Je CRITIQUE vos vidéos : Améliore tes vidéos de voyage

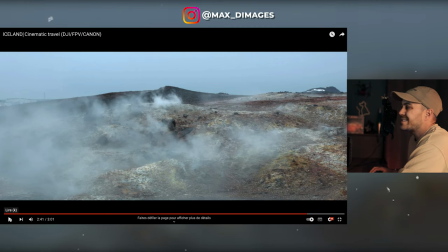15:36 Le plan avant où vous filmez tous les deux Sympa mais pas super esthétique Celui-là, ouais, j'aurais croppé un petit peu Pour éviter les bâtiments en haut à gauche Tu vois, ça c'est pas fou fou
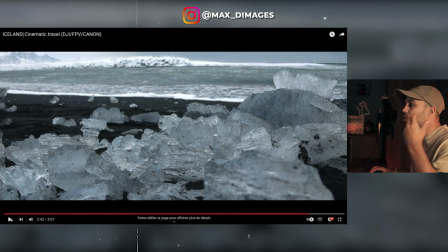15:49 Ce plan très beau, très bien Et ce plan, pourquoi juste avant T'arrives à me faire une belle profondeur de champ Et que là, il n'y a pratiquement aucune profondeur de champ Tout est pratiquement net derrière Non, là, mais moi ça a 2.8 un truc comme ça un peu plus bas dans la glace et ça aurait été mieux c'est dommage sur ce plan
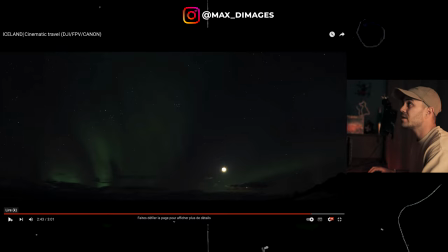16:11 les aurores c'est cool mais on les voit pas beaucoup donc honnêtement est ce qu'il faut vraiment le mettre c'est ça souvent aussi qu'on fait l'erreur c'est que on a des images qu'on aime bien qu'on se dit il faut les mettre j'ai réussi à filmer des aurores faut que je les mette dans ma vidéo quand même sinon il n'y en a pas c'est dommage je les ai vues ouais mais en fait ton plan tu les vois pas vraiment dessus la vidéo tu vois donc est ce que ça vaut vraiment le coup en fait de l'émettre.
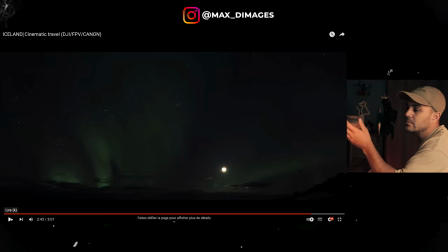16:31 Moi, je pense pas. Mais je comprends qu'on ait cette envie de l'émettre.
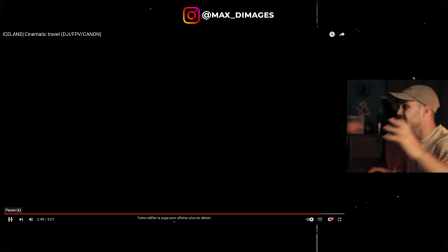16:39 Là, c'est bien. C'est cool, c'est cool. Vitesse, vitesse, vitesse. Et on attend... Quoi ? Quoi ? Quoi ? Un logo. Ah ! Dommage pour la fin. Tu vois ? Ok, ton logo. Cool. Mais on s'attend à avoir une image. Ça nous intéresse pas, un logo. Tu vois, on regarde la vidéo pour les images, pas pour le logo. Donc, là, à la fin, là, on voulait ton plus beau plan FPV par exemple. Ton truc fait BAM ou tu passes à travers la glace ou un crash ou n'importe quoi. A la fin il manque le BAM, il manque un petit truc. Mais en tout cas c'est une très belle vidéo. Il y a des très beaux plans drone. Je pense que le FPV tu le maîtrises bien aussi. Donc ça c'est cool. Il faut maintenant que tu bosses un peu plus tes plans au sol, utiliser plus la profondeur de champ, aller chercher l'émotion sur ces plans, en rajouter, en filmer plus et les mixer dans cette vidéo là avec tous ces plans drone qui fracassent.
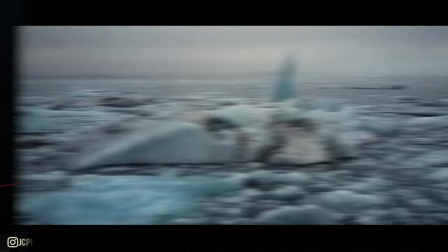17:32 Et Donc ça, c'est une bonne idée. N'hésitez pas à regarder ma vidéo d'Islande que j'avais faite en 2017.
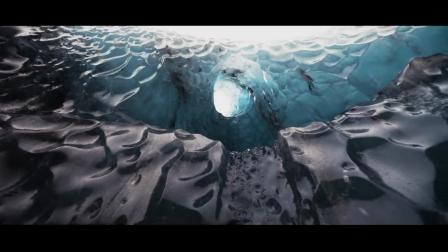17:39 Dedans, vous allez retrouver pas mal d'effets aussi comme ça avec les cascades et tout.
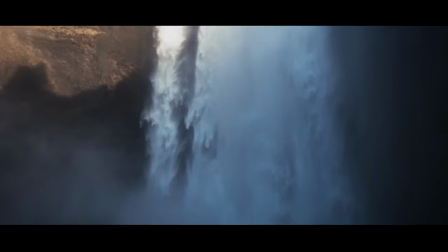17:44 Et vous allez voir que c'est ultra rythmé, qu'il y a plein de plans dans tous les sens, plein de choses différentes.
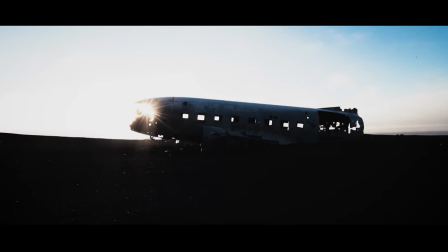17:48 Il y a du drone, il n'y a pas de FPV à cette époque-là. Mais voilà, vous allez voir un peu les plans dont je vous parle et le rythme dont je vous parle. En tout cas, j'espère que ça vous a plu. Et merci à toi pour cette vidéo. En tout cas, c'est quand même une belle vidéo, Max. et on se donne rendez-vous dans les prochaines vidéos aussi où je critique les vidéos pour apprendre un peu plus si vous voulez vous former allez plus loin aussi avec mes formations photos et vidéos bien entendu c'est finançable avec le CPF ça peut vous aider un petit pouce bleu un petit commentaire abonnez-vous à la chaîne fait ce que vous voulez ça fait plaisir et on se dit à la prochaine